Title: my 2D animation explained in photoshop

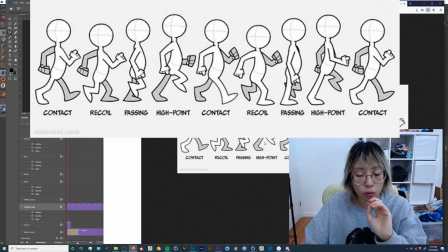8:19 This was such a helpful guide, and I didn't look at anything else. I only used this to remind myself like what actually happens when people walk.
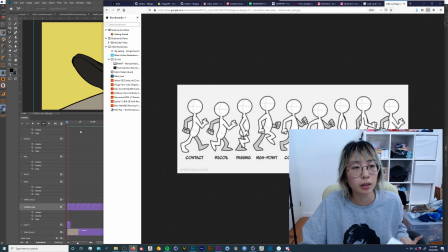8:26 Just remember that like walk cycles are probably one of the hardest things to animate, and I started this project thinking, oh yeah, I'm just gonna make her walk and it'll be fine. It's actually really hard.
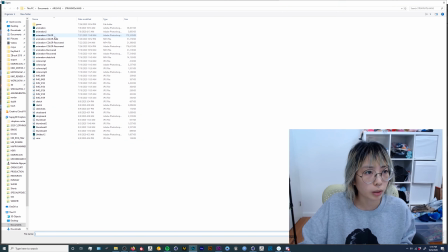8:36 So I actually want to show you guys really quickly where, I don't know which one it is.
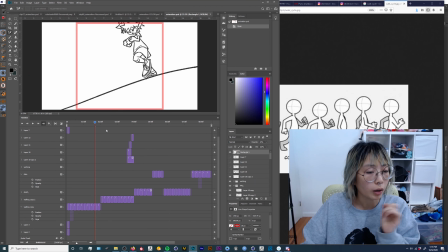8:45 I think it would be this one. Okay, so this is a version, I drew it first, right? And I didn't do anything fancy with the coloring. I literally just did fills. But for the sake of example, I'll show you guys, like, this is like what I drew.
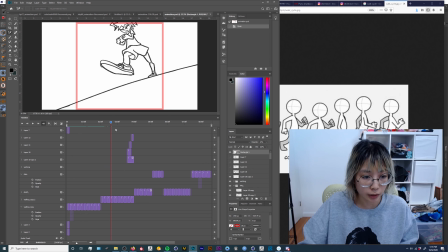9:00 So frame by frame, I drew all of these out. Then I duplicated this entire walk a second time, as you can see right there, right here. And then here, again, more drawings, just hand cranked. Everything is just drawn. This, for some reason, has the lower opacity.
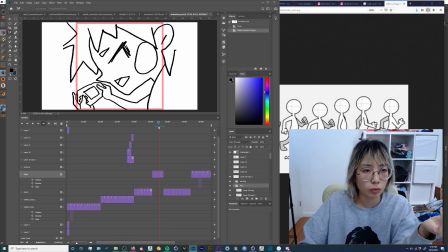9:18 So a lot of this, to make it sort of feel like there's movement when the character is still, as you can see, this frame and this frame are exactly the same. There's just one middle frame that I duplicated and sort of just retraced.
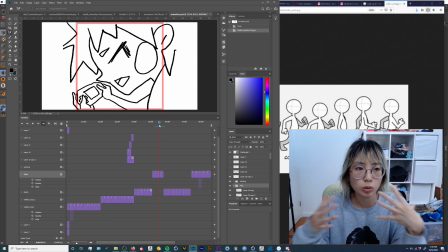9:34 So it had a hand-drawn sort of animated feel to it. Same with this, you know, as you can see, these first 3 frames, it's just the same drawing that I traced over 3 times.
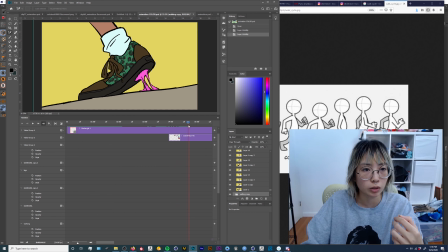9:45 Let me show you right here. So you see how like there's a bit of movement, but like the shoe hasn't really moved at all. These 3 frames were painfully traced from the same drawing 3 times.
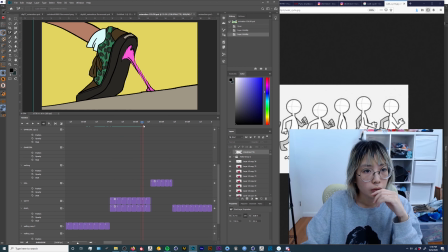9:56 So from here, We had the gum movement, you know, we go back to this.
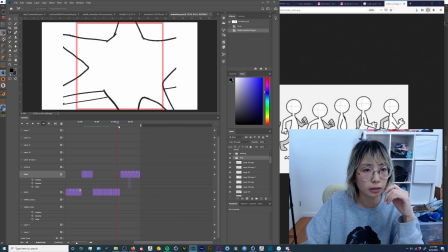10:07 Really fun. Honestly, it was a really fun project. I really liked it a lot. But as you can see, these are my sketches. So I knew she was going to fall forward, but I had really no idea how that was going to look. This was sort of one of my concept
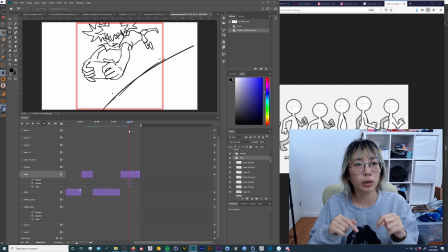10:23 storyboard images. And so I just took that and put this here because I knew she was going to fall forward. As you see, she's falling forward some more. But you see how rough this is. Like, I had no idea how this was going to look. But ultimately, it turned out pretty good.
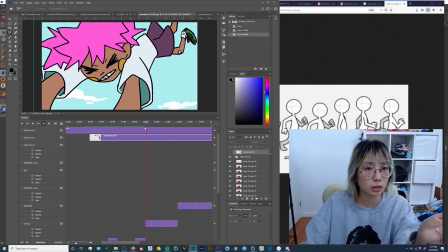10:40 I was most surprised by this scene because I just didn't think I was going to be able to pull it off. As you can see, it's a lot of like retracing the same frame so that your animation never feels like it's sitting still.
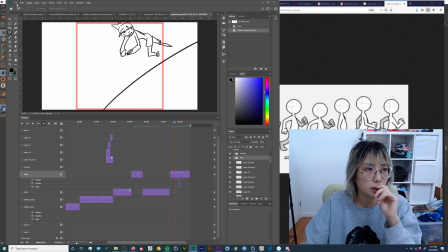10:54 This part was disgustingly difficult because I watch a lot of anime and I watch who knew? I would hope it's this one. So I should name these files a lot better. Maybe.
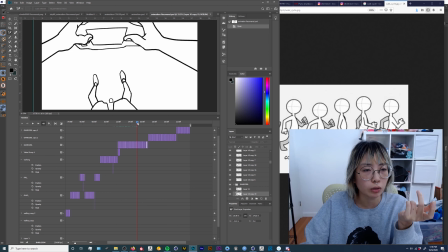11:09 Okay, so as you can see, like, I wish I had the sketch files to show you guys how incredibly disgusting this file used to be. I mean, this part, you couldn't even see fingers. It was just like a jumble of
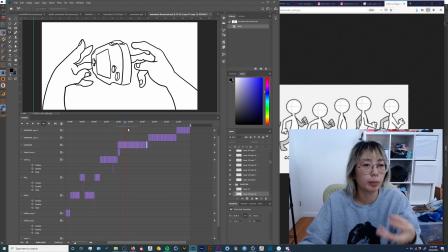11:22 scribble to imply that she was sort of like reaching and grabbing, and it took a lot of work to get this part to even look right. But the blessing of animation is that each of these frames sit on the screen, maybe like, I think it came down to like 4 frames.
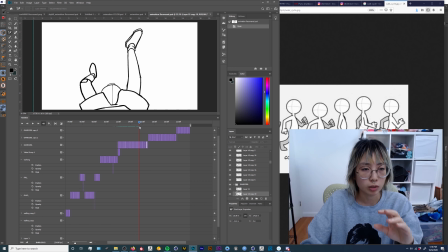11:38 Like, each of these images were on the screen for about four frames. So it's not like a completely smooth like Disney style animation where they have 24 frames. Every single frame looks different. I definitely cheated and basically did like 6 drawings per second.
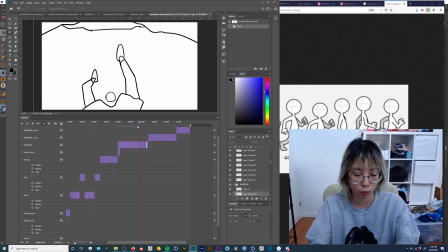11:53 So 24 divided by 6 is 4 frames per image. So you get a bit of time to see each frame before it like sort of moves on to the next,
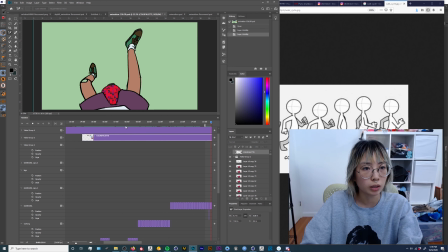12:03 as you can sort of see in this one, you know, like it looks like stop motion almost,
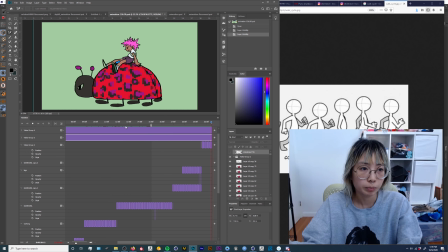12:08 you know, and I like that look. I think it's a very forgiving way to animate. And from here, I also wish I had the sketches for how horrible that shoe looked before I got to that point.
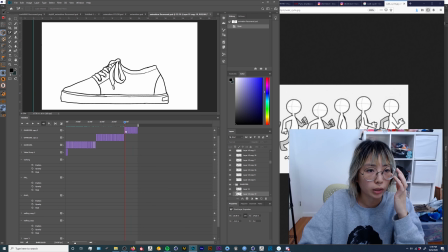12:22 This is much more cleaned up, but see, this is like kind of the original shoe.